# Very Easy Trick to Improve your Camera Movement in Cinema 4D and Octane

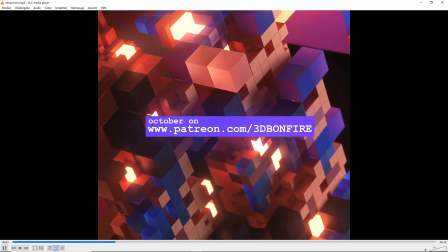Hey, what's up guys, this is 3D Bonfire back with an amazing tutorial. Or let's better say it's a short tip,
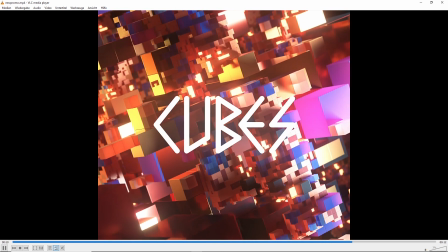because you don't really need to talk for half an hour about this simple trick to just make your camera movement at least
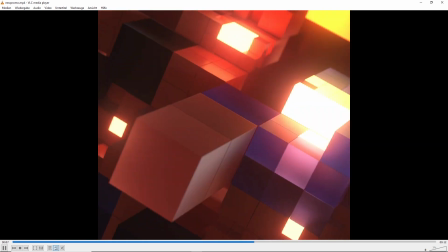500% more incredible. Okay, so look at these beautiful movements and I want to show you how you can do that.
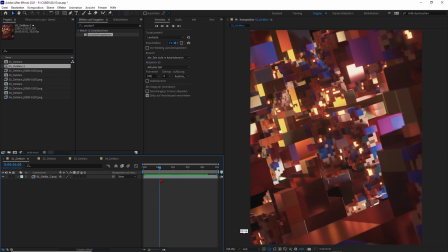And by the way, all of these cube setups and way more, I think at least 100 tutorials are available on my Patreon,
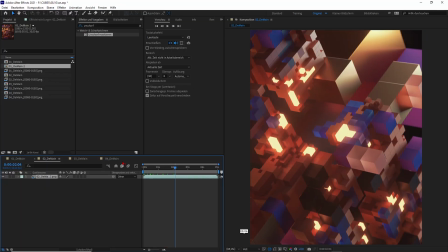so please check this one out if you want to learn more about Cinema 4D, X Particles, Octane, all of the good stuff, alright?
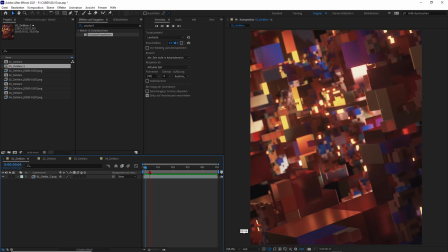But now let's talk about these camera movements. Alright, so let's just have a quick look on this camera shot, okay?
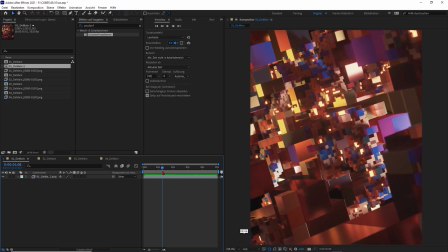So what makes this one really fluid and organic and just adds more quality into it is the slide rotation, in my opinion at least.
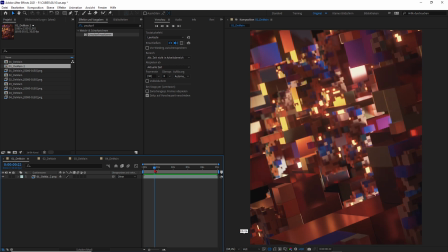Of course you could just dolly in along the Z-axis in a straight move, but that would be just boring, okay?
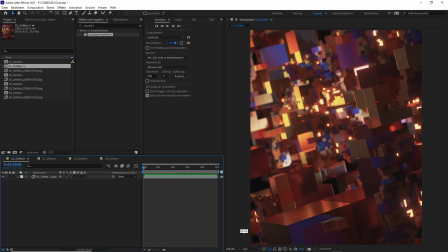Also we shift the focal point from here to our center object. Now this is sharp, and when I go in I change the focus to this object.
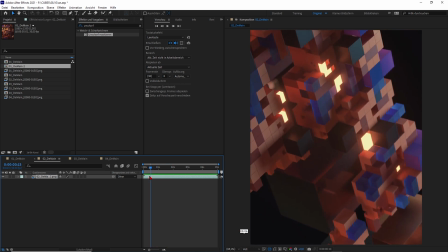It's the same here, that we don't just go up along the Y-axis, but also we have a slight rotation in it, okay?
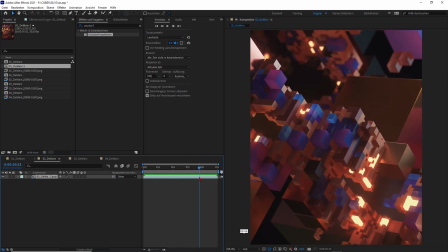And this is just making it so much more interesting. Especially I like this shot, alright?
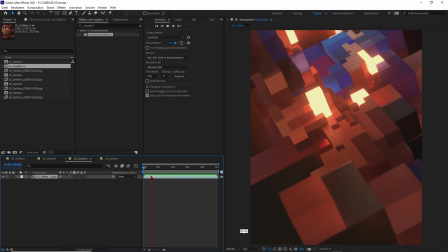So you start here and then you move around, you just have this rotation and some movement along an axis,
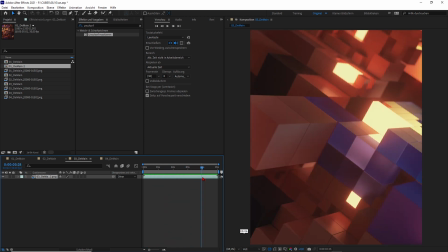but always try to make your movement more interesting than just animate one axis, okay?
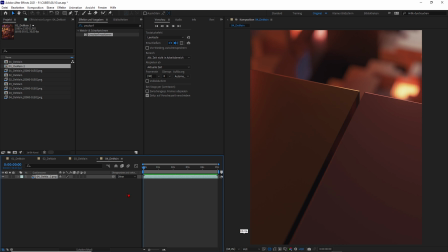Also try to change your focal point. So again, this is sharp and then we go over the border and then this is in focus, okay?
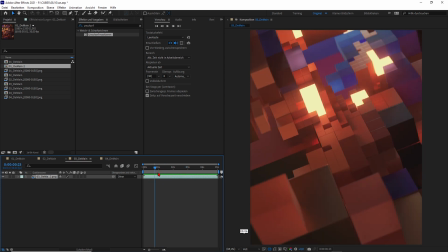So really simple stuff, and let's just try to dissect this one in Cinema 4D, okay?
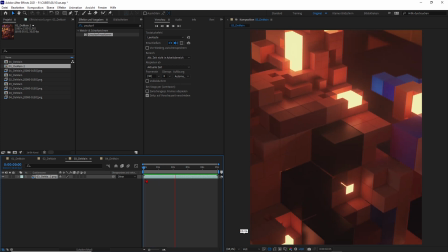Because man, I really like this camera movement here, okay?
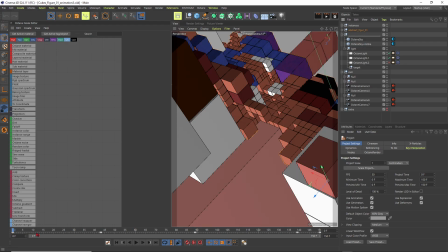So cool. Alright, so I will show you the camera setup. Alright, welcome to Cinema 4D, and by the way, if you want to have all of these cool cube setups, okay,
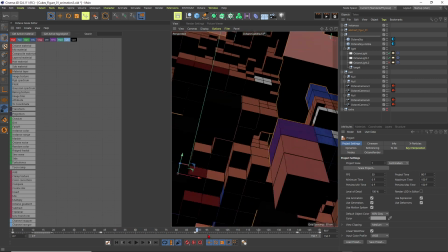they are available on my Patreon, and there is also one for free, okay? Also with a contest right now, so if you want to win an annual subscription for my Patreon, then you should check it out.
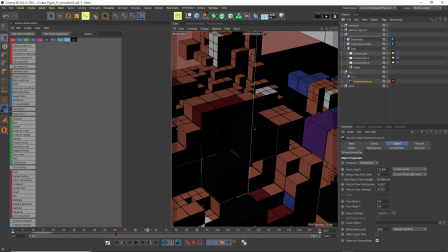Alright, so let's just look at this camera here. Alright, it's this one, and you can see this time I even animated the focal length, okay?
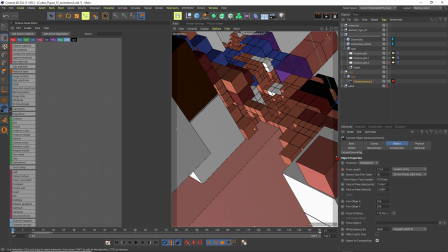So this will just make it even more complex and give you a slight confusion what is really happening, because it behaves in an unusual way, okay? So you can also animate this one, and you can see I was on 117 and then I turned it into 130.
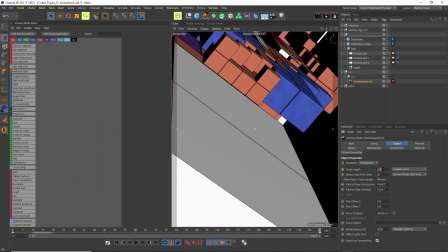You could even go to 200, for example, alright?
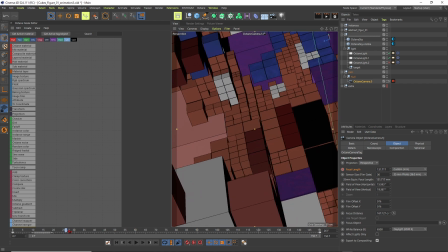And then it feels like an additional zoom in, but it's something different, okay?
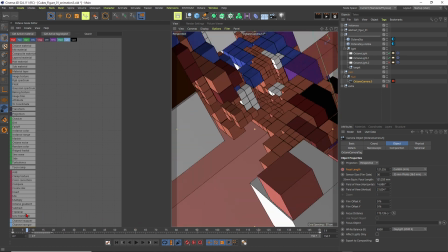So it's not a zoom, it's something, I think they call it vertigo effect because Hitchcock used it in its movie,
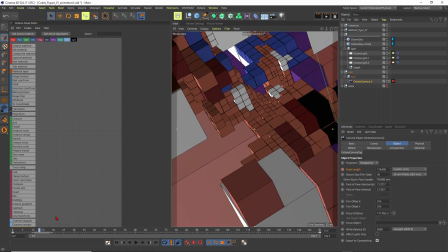but sometimes just consider you can also animate this, alright? Then I animated the camera in, okay?
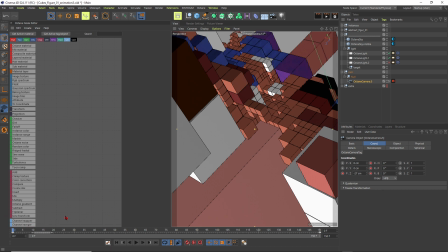So this is the Z, you can see this one is going from -27 to 43, alright? So this is a zoom in, and I combine it with some rotation in the banking, alright?
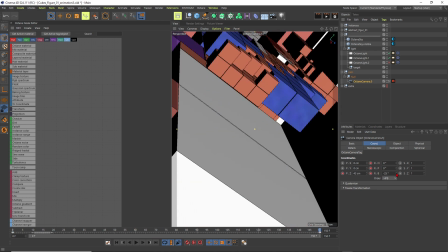So this will give you an additional rotation, alright?
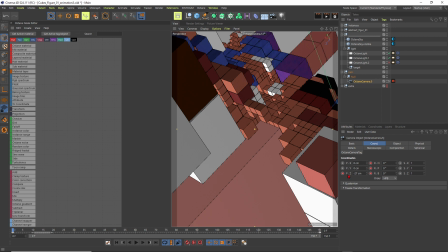So never ever just animate along the position axis, because as I said, this is just boring, okay?
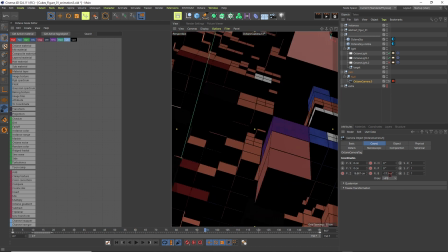It's lazy, and you always need to think about how you can make it more interesting.
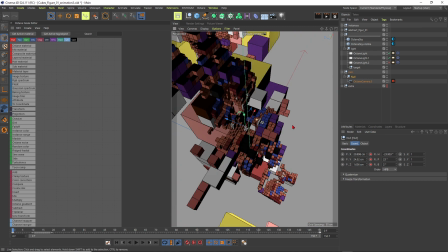The cool stuff is this camera is in a null, and you can see the null is in the center of my object where I want to turn around the camera, okay?
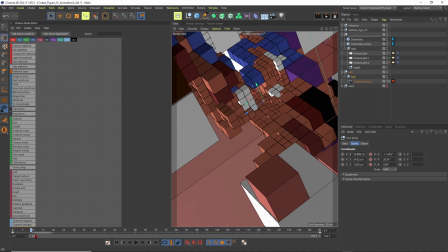So I move around the center point, and this is the main ingredient to make this one awesome, okay?
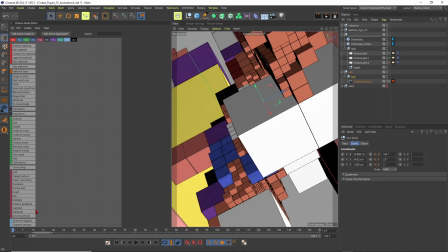So you move around the center point. I mean, let's just kill all of these keyframes, okay?
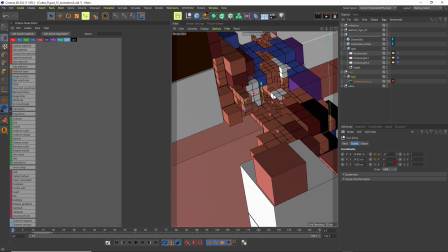And let's go back here, alright? Look for a cool angle here, maybe we want to start here.
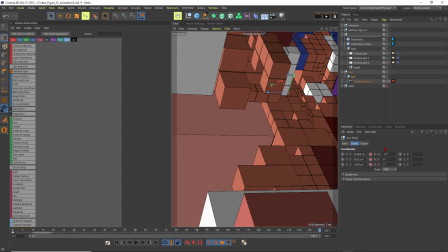Now set your keyframes, go over here, and now you just rotate around, okay?
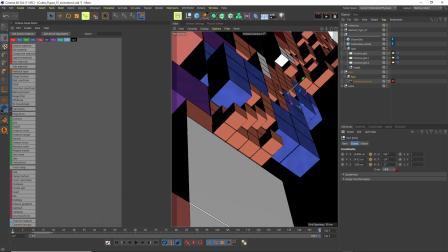Somewhere here, maybe like this, that, okay? Really dramatic.
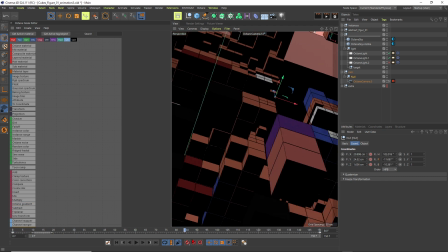Now let's see what is happening. Alright, and this is looking awesome, right?
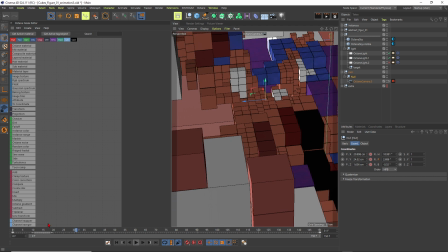Now you can see there is a ease in and out, okay? So this is not what we want.